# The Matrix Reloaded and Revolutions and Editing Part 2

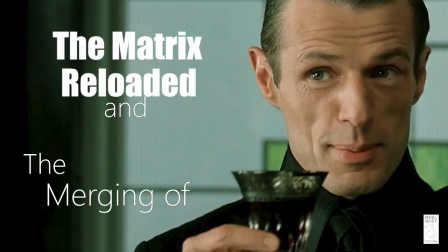All right, we're still joining The Matrix Reloaded and The Matrix Revolutions into one film.
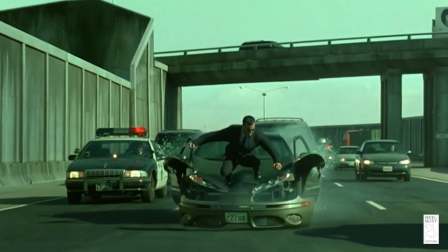And I know we left off at the freeway chase scene, but I want to back up for a bit so we can talk about the Merovingian.
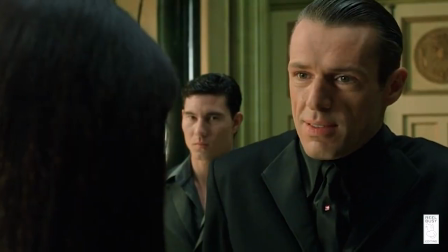I love this character, seriously, and I love how the actor portrays this character.
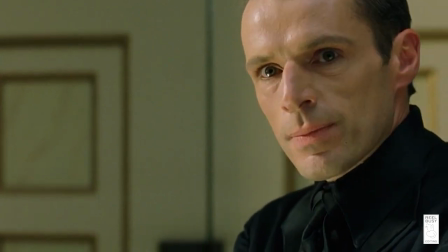He's absolutely brilliant in this role. However, when we're introduced to him, the Wachowskis decide to go heavy-handed,
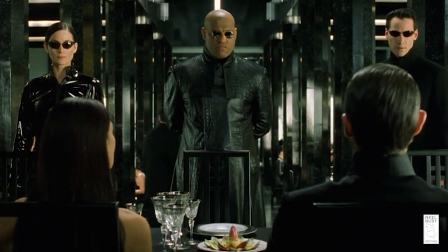yet again, with philosophy in the script, and it's all at the expense of good storytelling.
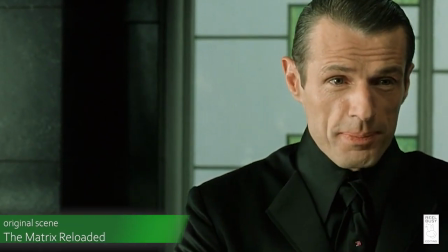Let's look at the original scene.
The question is, do you know why you are here?
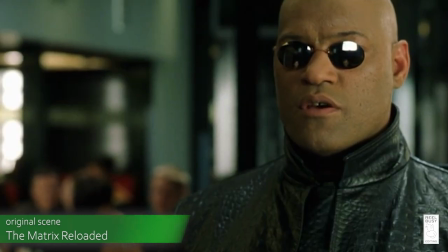We are looking for the keymaker. Oh yes, it is true.
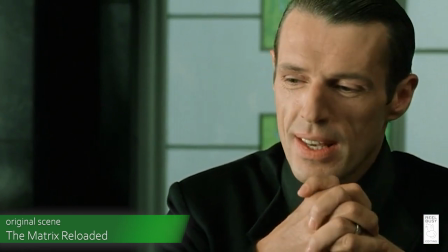The keymaker, of course. But this is not a reason, this is not a why.
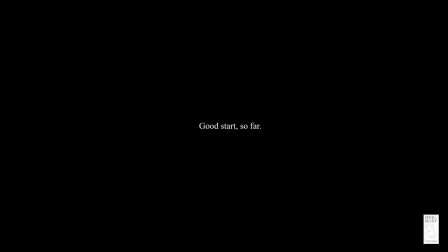Okay, so we're setting up the Merovingian to get a why out of Neo, Morpheus, and Trinity.
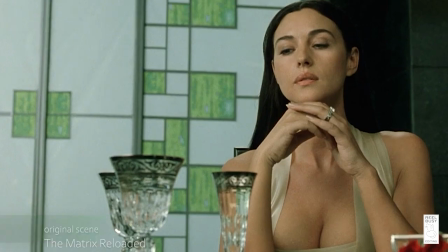That is what the Merovingian wants. So let's continue.
The keymaker himself, his very nature, is a means, it is not an end.
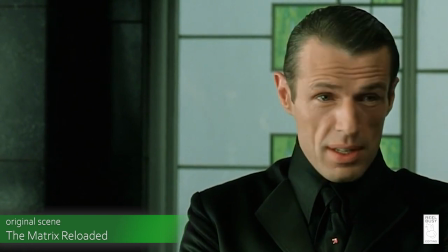And so, to look for him is to be looking for a means to do what?
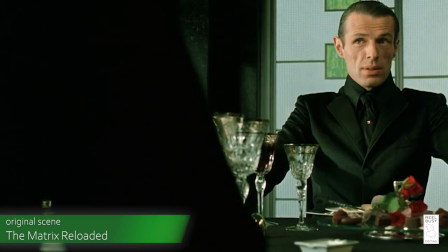You know the answer to that question. But do you? You think you do, but you do not.
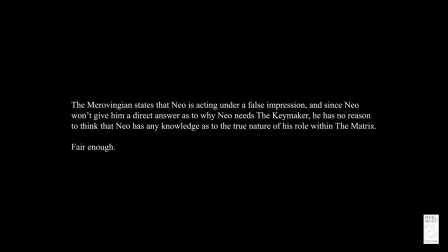The Merovingian still doesn't have that why, and now he's hinting that he knows more than Neo about what Neo's purpose is within the Matrix. So the Merovingian feels that he's in a position of power, and he's clearly showing this.
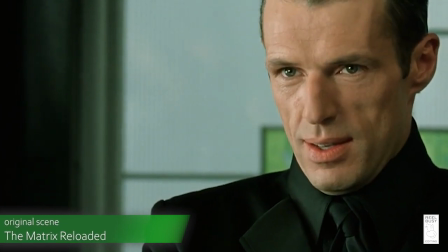You are here because you were sent here. You were told to come here, and then you obeyed.
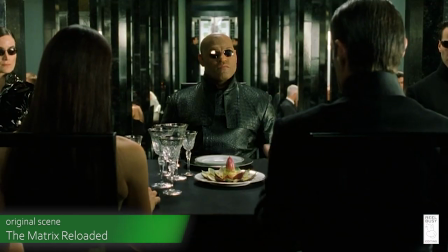It is, of course, the way of all things. You see, there is only one constant, one universal.
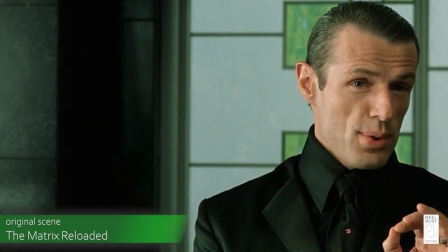It is the only real truth. Causality.
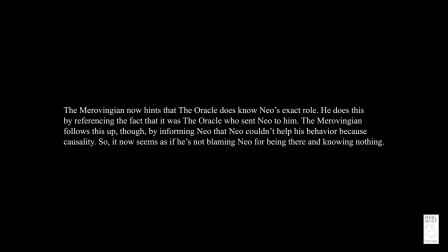So now, the Merovingian is going to talk about a philosophical belief that's supposed to tie in with the overall story. The problem here is that this causality stuff contradicts what was just set up concerning the Merovingian as a character in a position of power and control.
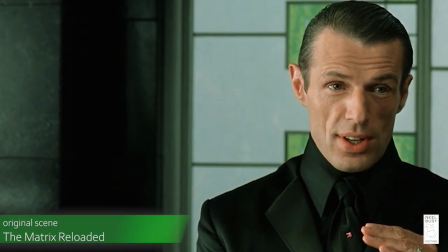Action, reaction, cause, and effect.
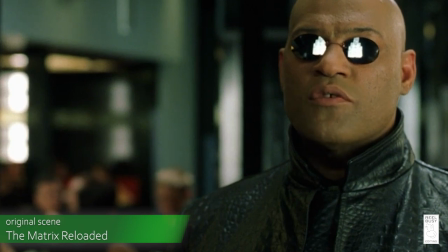Everything begins with choice. No, wrong.
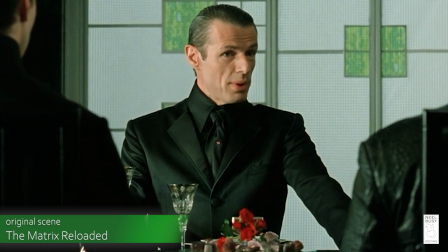Choice is an illusion created between those with power and those without.
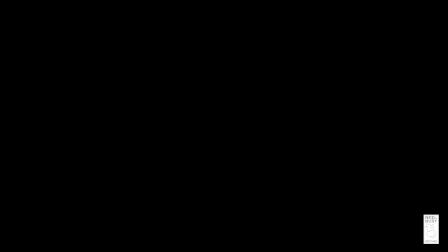Look there, at that woman.
Why does Morpheus engage with the Merovingian in this philosophical conversation?
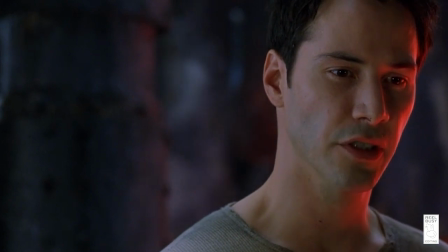Remember when Neo did the same with the counselor, and that made Neo look stupid?
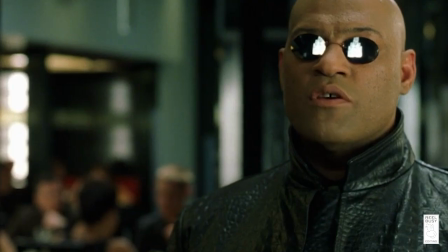Well, now we have Morpheus appearing to be a similar sort of stupid, because in the story,
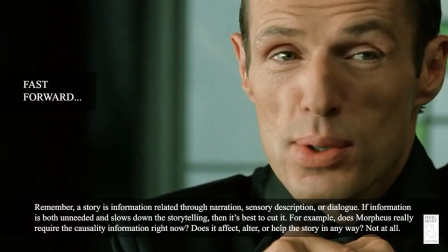for one character to explain something to the audience, another character has to have a need for that knowledge.
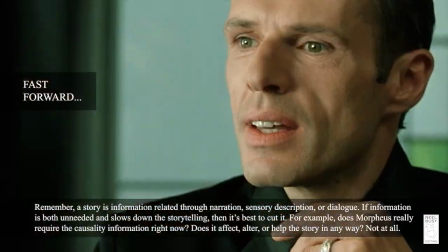And when a character really doesn't have a need for that knowledge, all the writers accomplish is unnaturally pushing this information on the audience.
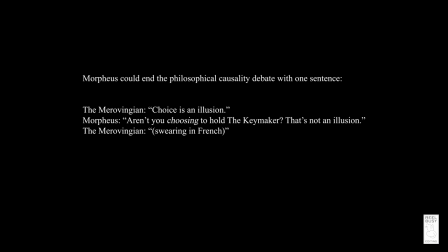So, do you see how the Wachowskis inserting philosophy where it really doesn't fit just makes the characters look bad, on top of bogging down the story?
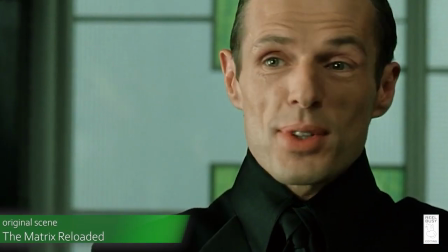Causality. There is no escape from it. We are forever slaves to it.
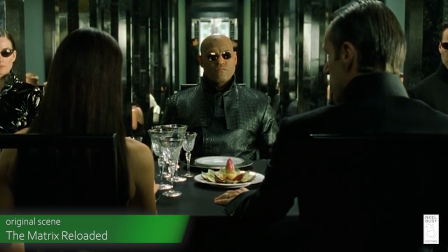Our only hope, our only peace is to understand it, to understand the why.
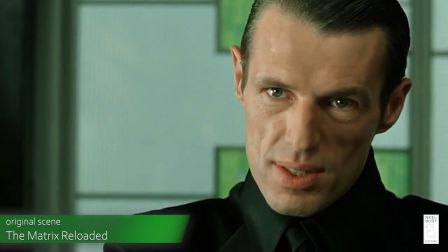Why is what separates us from them, you from me.
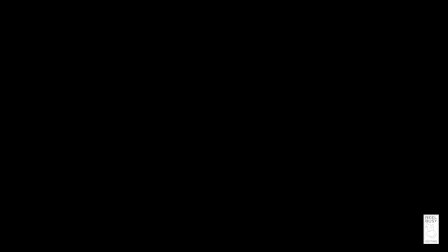Why is the only real source of power. Without it, you are powerless.
And now the Merovingian is connecting the why with having power, which is valid.
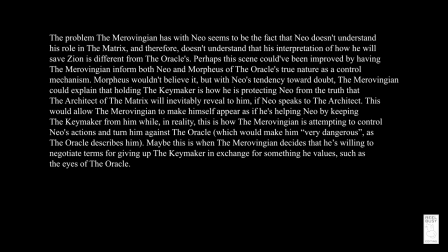But since the initial why talk was already telling Neo that Neo doesn't know why he's there, making Neo seem not in a position of power, but in a position of submission to the person who sent him to the Merovingian for a specific purpose,
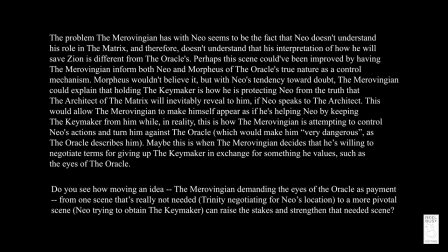then all the causality talk is completely unnecessary. Let's see how this scene plays out without all the causality talk inserted into it.
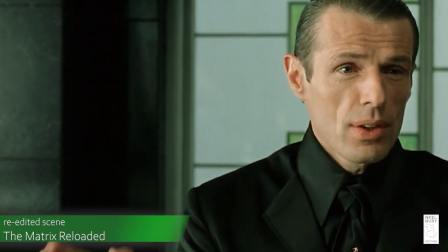The question is, do you know why you are here?
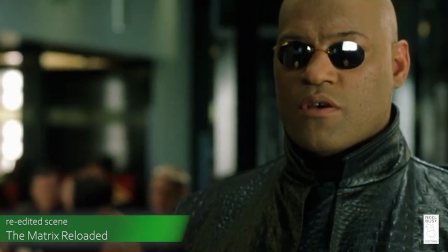We are looking for the keymaker. Oh yes, it is true.
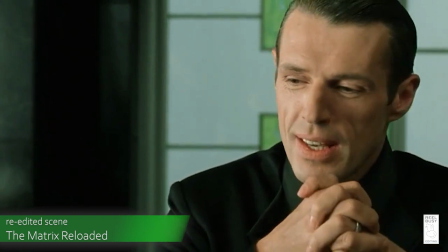The keymaker, of course. But this is not a reason, this is not a why.
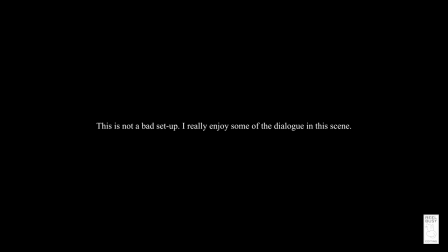Okay, same as the original scene, the Merovingian wants a why, and he already knows that Neo and company can't provide it.
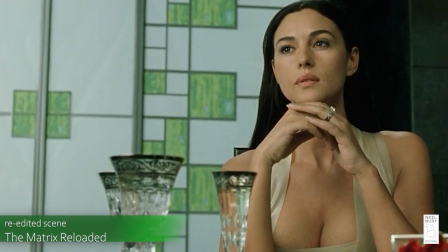Let's keep going.
The keymaker himself, his very nature, is a means, it is not an end.
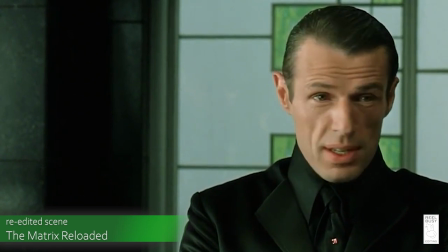And so, to look for him is to be looking for a means to do what?
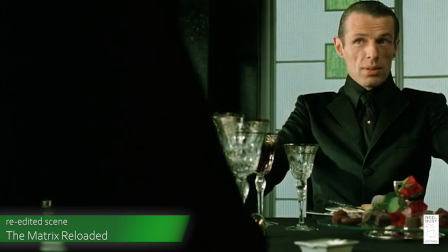You know the answer to that question. But do you? You think you do, but you do not.
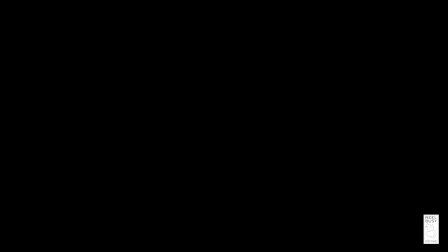Again, same setup as before. Now let's see the change.
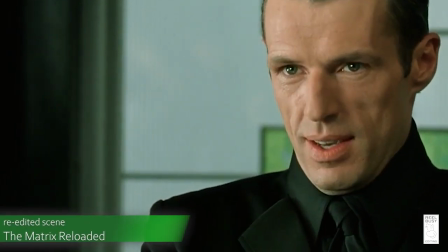You are here because you were sent here. You were told to come here, and then you obeyed.
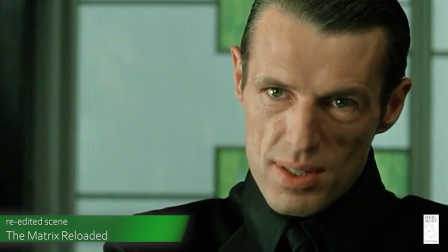Why is what separates us from them, you from me.
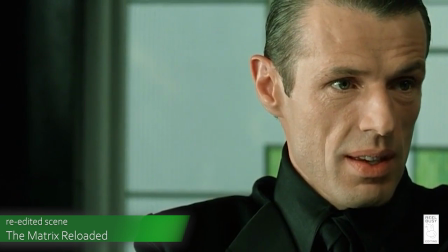Why is the only real source of power. Without it, you are powerless. And this is how you come to me, without why, without power.
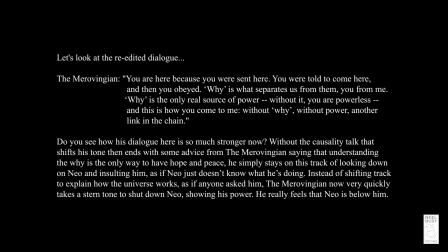Do you see how well that flowed together without all the causality talk getting in the way? Now we're focused on the why, and we're focused on Neo not having that why, and therefore not having power.
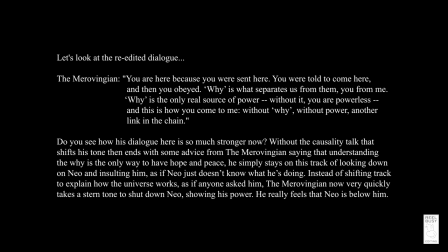The Merovingian, knowing the why, sees himself as powerful, as being in control of the situation and in control of Neo's fate, which completely contradicts his argument that even he is not in control within the Matrix, even though his causality example showed that he does exert a level of control within the Matrix.
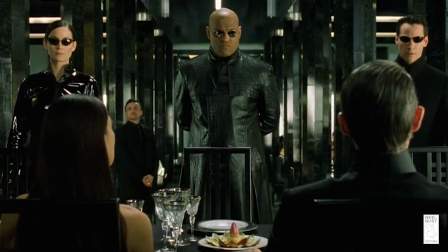If the Merovingian really believed he wasn't in control, then he would hand over the keymaker to Neo, knowing that Neo would acquire the keymaker from him anyway.
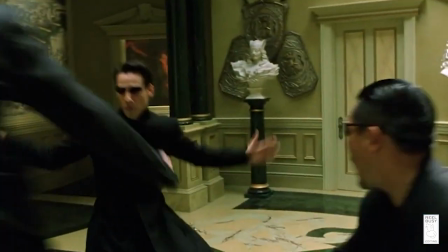The Merovingian would simply not resist, knowing Neo's role and that it would inevitably be fulfilled.
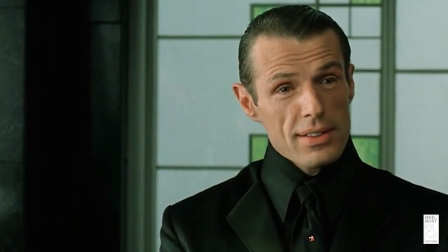After all, he was arguing with Morpheus that choice is simply an illusion.
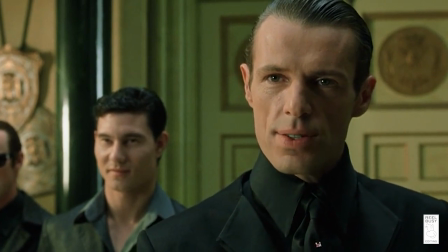So if he believes he's not in control, then the Merovingian would be engaging in that illusion, even though he's aware of the illusion.
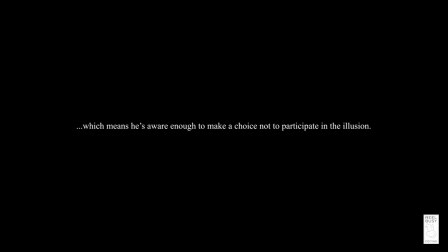If the Merovingian doesn't have the luxury of choice, then how can he, even as an anomaly, choose to hide within the Matrix?
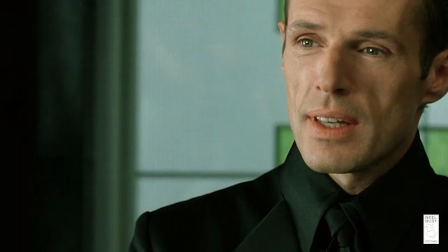So, all that causality and we're not in control talk was for nothing, and that's why it needs to be cut.
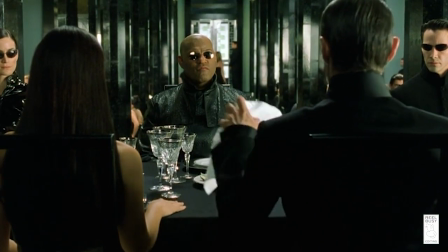Also, we're now strengthening the Merovingian as a character. He now doesn't spend too much time with Neo and company because he doesn't have to.
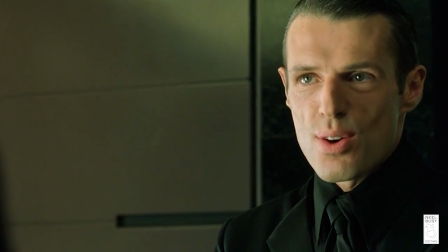He doesn't feel the need to sit there and explain his philosophy of how things work. He now acts as if Neo and company are unworthy of his presence.
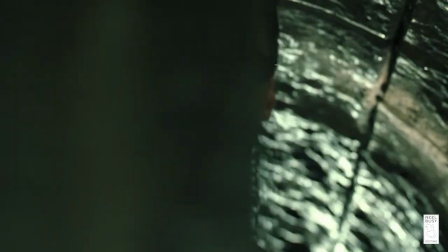Of course, once Neo and company obtain the keymaker,
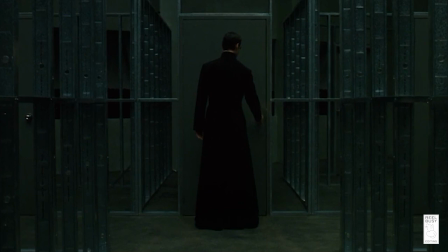they can get Neo to his visit with the architect and move on to what I refer to as the second half of a single story.
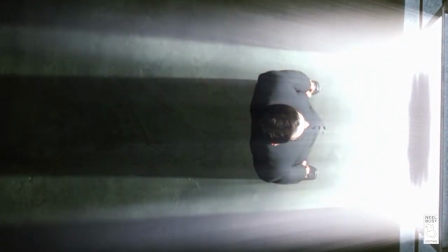The question then becomes, how do we transition from Reloaded to Revolutions in as simple a way as possible without any junk weighing it down?
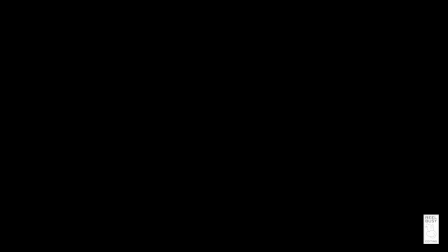I mean, this
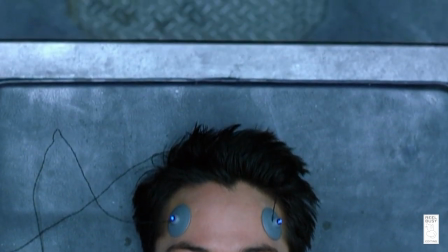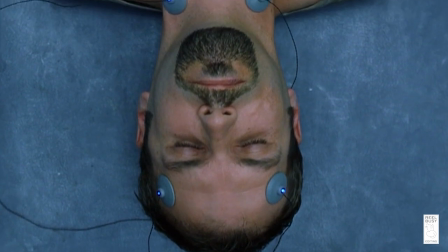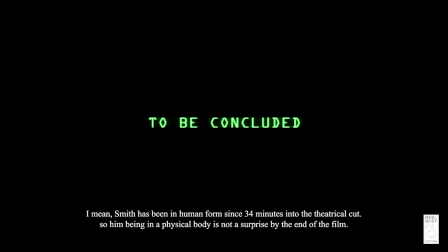isn't even a good cliffhanger ending anyway. So first,
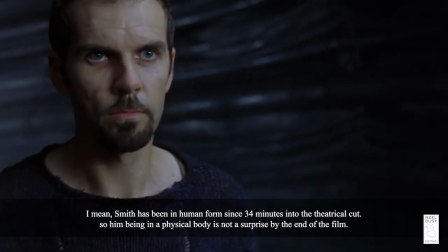we have to look at the ending of Reloaded and the start of Revolutions to see how the two movies fit together and decide if there's a need to alter this, and if so,
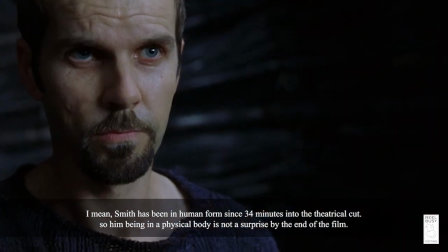where the new points are that will allow us to join the new films seamlessly.
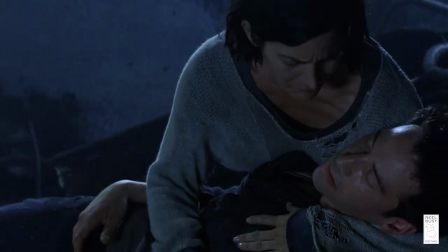Reloaded ends with Neo falling into a coma while discovering an ability to feel and shut down the Sentinels when in close proximity.
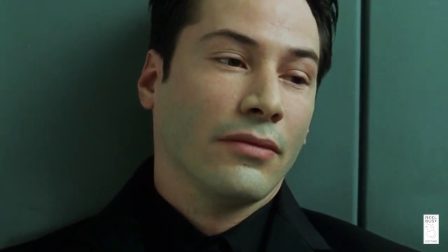Revolutions begins by showing us that Neo's mind is inside a place that's not the Matrix.
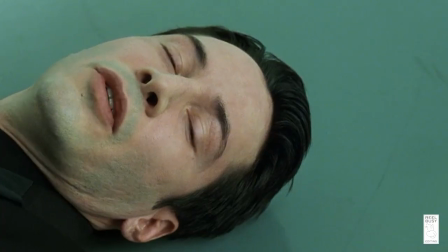This would make sense if the Wachowskis ran with this idea through the entire movie,
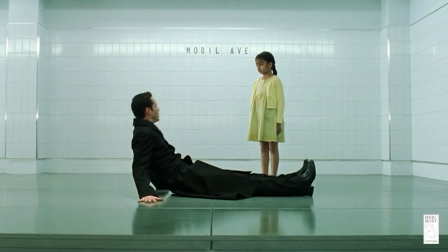that Neo has the ability to enter and exit a computer program, such as Not the Matrix, or The Matrix,
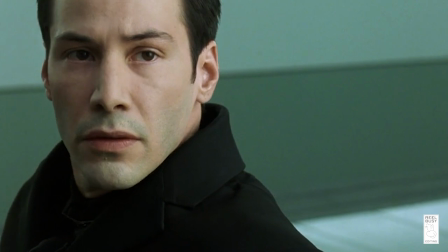at will. Anyway, at the start of Revolutions, while Neo's physical body is in a coma, Morpheus and Trinity,
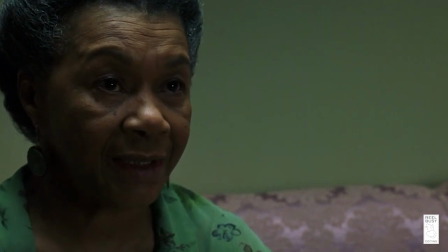after asking the Oracle if she knows of Neo's whereabouts, confront the Merovingian to demand that he take them to Neo.
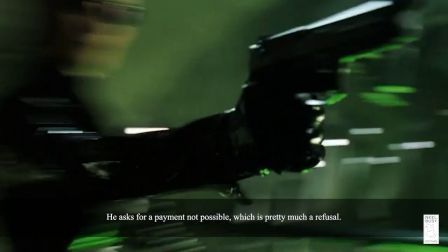When the Merovingian refuses, Trinity points a gun to his head and makes the demand again.
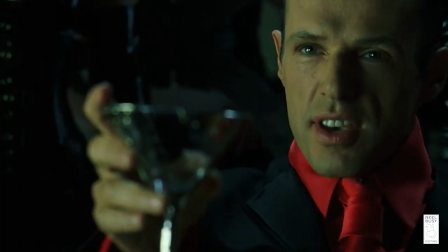Going completely out of character, the Merovingian simply agrees. How the Merovingian behaves in Revolutions compared to Reloaded isn't consistent for his character.
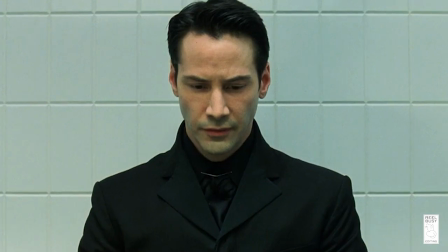The benefit of cutting that entire subplot is that we're able to remove another inconsistency that takes place early in the film.
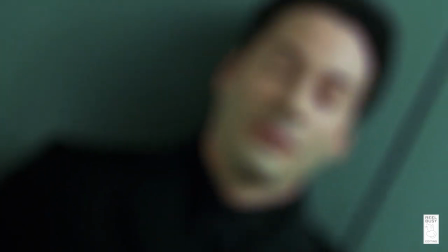When Neo falls into the coma, his mind is transported into some place that's not within the Matrix, without any physical connection.
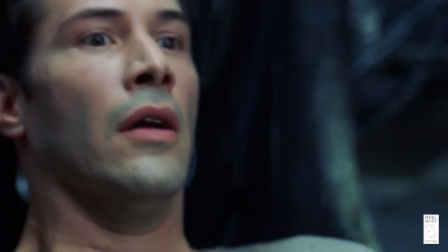However, when Morpheus and Trinity pull Neo out of this place that's not within the Matrix, he wakes up to Trinity pulling the physical connection from him.